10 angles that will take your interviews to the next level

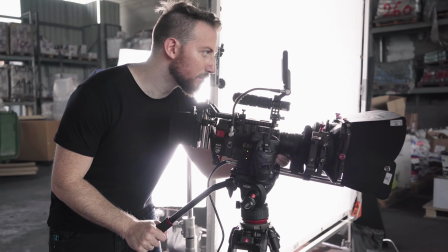(8:24)
You really need to work on anticipation in order to follow hand movements in a seemingly natural way. It really helps to have a high-quality tripod with you.
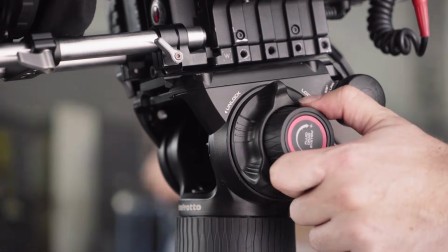(8:32)
Today we're using the 504X by Manfrotto, so we actually have a lot of control over our fluid dragness. If you have someone who speaks with a lot of body language, you can track their hands and face in extreme close-ups to really focus on whatever it is that they're saying.
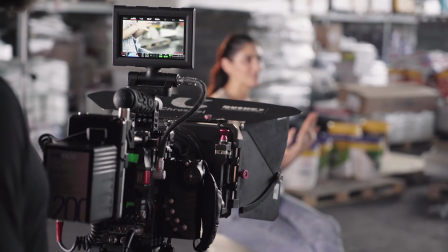(8:48)
Someone who's angry is going to talk with their hands. Someone who's crying is going to be moving their head a lot.
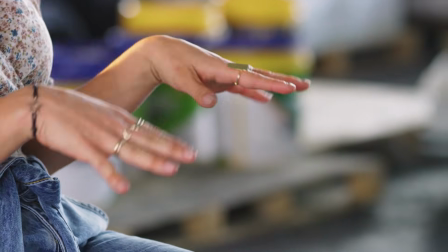(8:53)
You have to look out for those small subtleties, and when nothing is happening, try panning or tilting the camera to get that extra movement from these shots. If you're mixing B-roll, this could be a nice way to have transition between them. Profile. Alright, for the last one, we have the profile view. All this really is moving the camera to be on one complete side of the subject.
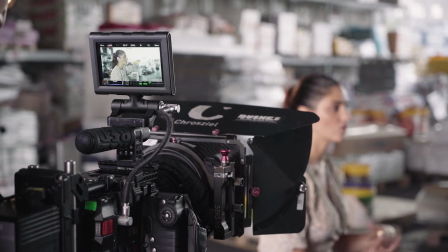(9:16)
There's really two great ways to use this type of shot. First is if you want to show something on screen, you have a lot of real estate to do so.
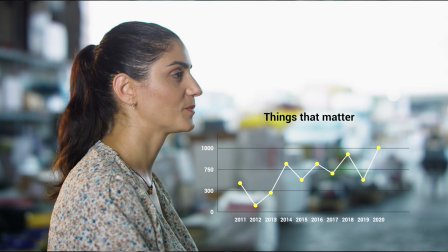(9:24)
So anything like motion graphics or graphs, this is an awesome shot for that. The second shot, and I know it's not for everyone, I personally have never done it, but you can also do that cool kind of secret anonymous style interview for something that's really personal.
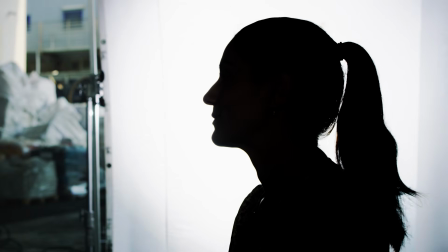(9:39)
The trick is really to highlight the outline of the subject. You really want to expose for something bright on the other side so you can focus on hiding their identity. So that's it guys, 10 exciting options for you guys to try out on your next interview. I hope you enjoyed this video. If you did like this video, make sure you mash that like button and consider subscribing to our channel for some more awesome updates, news, and reviews. For now, I'm Adam Frimmer from DIYphotography.net, and I'll be seeing you in the next video.